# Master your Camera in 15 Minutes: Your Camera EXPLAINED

The other day a friend asked how do cameras really work? I'd really want to understand. I thought why not make a video explaining how cameras work in very simple terms. So in this video, I'll be explaining a few things you may have heard before. Frame rate, ISO, shutter speed, aperture, white balance. But before any of that, let's have it in mind that cameras together with their lenses functions the same way our eyes do. And for some of us who use glasses, Just think of that as better lenses.
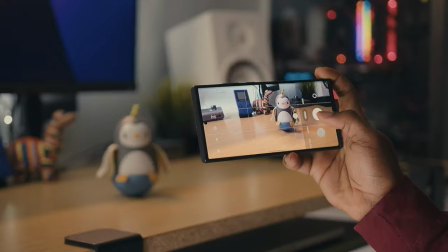(0:30)
So whether you own a phone camera like an iPhone on Android, a Blackmagic, Canon or RED camera,
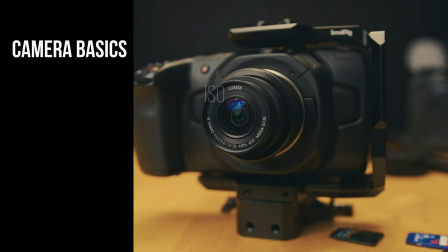(0:35)
do know that these five elements are important for knowing your camera with the ISO, shutter speed and aperture working in tandem. Let's roll intro. To understand how cameras work, I always tell people to think of them as their eyes. Sometimes you aren't able to see certain things and then you have to screen to your eyes. What happens when you squint your eyes? There's less light, right? It's kind of darker. Or when you cover your eyes with both hands just to focus on one thing, same thing happens, there's less light and hence it's darker. Now, let's try something different. Put both hands in front of your eyes, maybe your right eye, and put the left hand maybe further away from your eye and try to focus on your left eye. You'll notice that the right hand of yours becomes out of focus while your left hand is in focus.
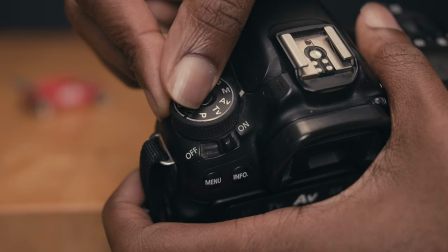(1:25)
Same thing applies to cameras. The first thing I advise is to shoot in manual mode.
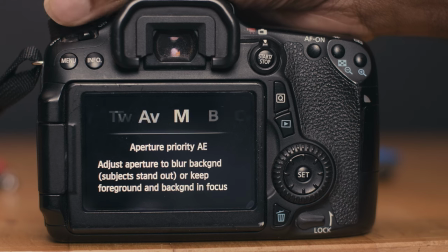(1:30)
Some cameras, mainly DSLRs and mirrorless cameras have all these different modes, aperture priority, program, shutter, auto modes and more where the camera does all the calculations on your behalf.
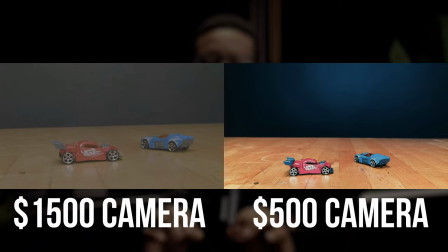(1:42)
Whether you have an expensive cinema camera set in auto mode, a cheap camera set in manual mode will produce a better image when set correctly. So first thing, set your camera to manual mode and let's go into the first thing which is frame rate.
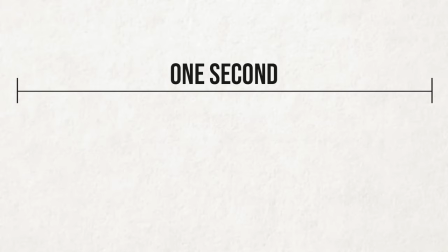(1:58)
Frame rate refers to how many frames and 1 second of your video. I like to see it as how many still pictures make up 1 second of a video. So if you shoot 25 frames per second as an example, in 1 second the camera would have shot 25 frames of pictures. The reason we need to know about frame rate is because we should shoot in some frame rate and avoid others as well. Right now the industry standard is 24 frames or 23.978 frames per second.
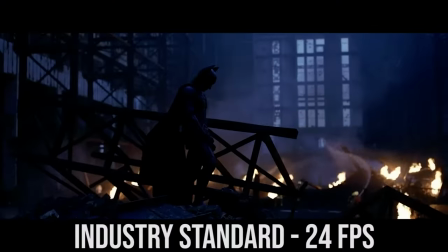(2:24)
This is the most cinematic used in Nollywood today and depending on your region 24 or 25 frames per second.
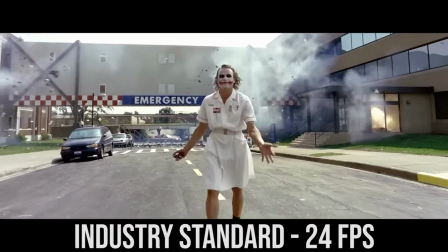(2:32)
This will give you the most naturally looking motion or close to what our eyes see. So it's best to set your cameras with this frame rate depending on your region. There was a film that was shot in 48 frames per second.
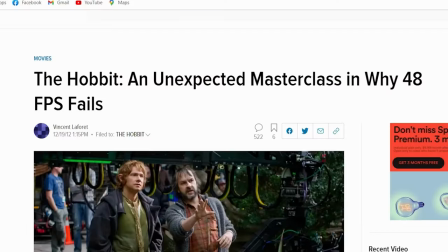(2:45)
This was the hobbit and viewers complained that it looked like a home video. It wasn't really well received.
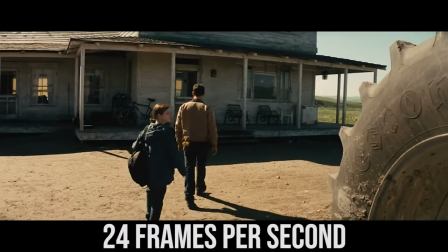(2:51)
So take note, if you want your videos to look cinematic, shoot in this frame rate but what if you want to do slow motion?
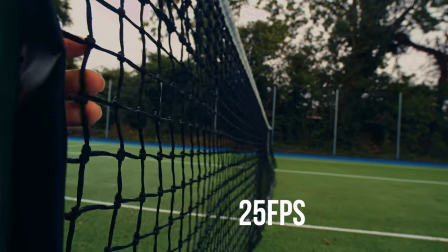(2:58)
If you shot in like say 25 frames per second and you wanted to slow it down, the footage would look definitely choppy.
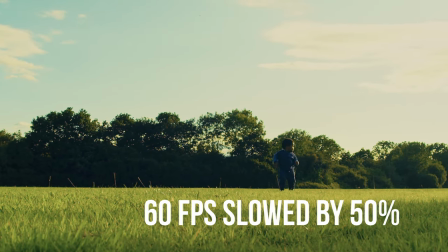(3:05)
So if you want to get that lovely silk slow motion, you would have shot in a higher frame rate like 50, 60,
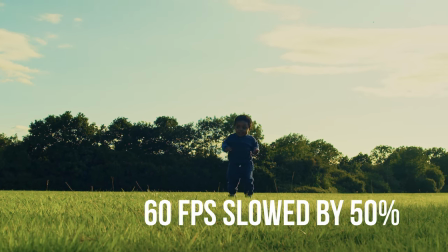(3:11)
100 maybe 120 if your camera allows that and slow it down in post.
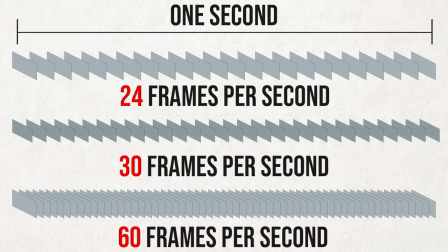(3:16)
So remember if you want to achieve nice looking slow motion in post, shoot a higher frame rate and then slow down in post. Sometimes I ask do you need this in slow motion. The next is what I call the three pillars of exposure. These three settings you must know how to juggle all at once in order to get the right exposure. ISO, aperture and shutter speed. These three settings affect the exposure of your frame or image. They also affect a few other things that you need to be aware of and instead of just learning one of them, it will do you good to learn all of them at the same time so we can show you how to adjust each one in order to get the right exposure. The first setting and most likely the easiest one to understand is ISO.
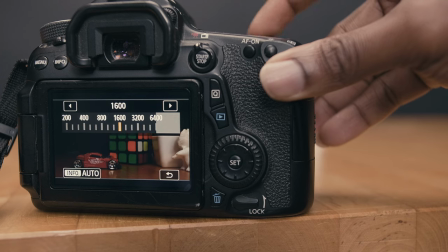(3:59)
The ISO is used to either make the image frame or frames brighter or darker completely digitally.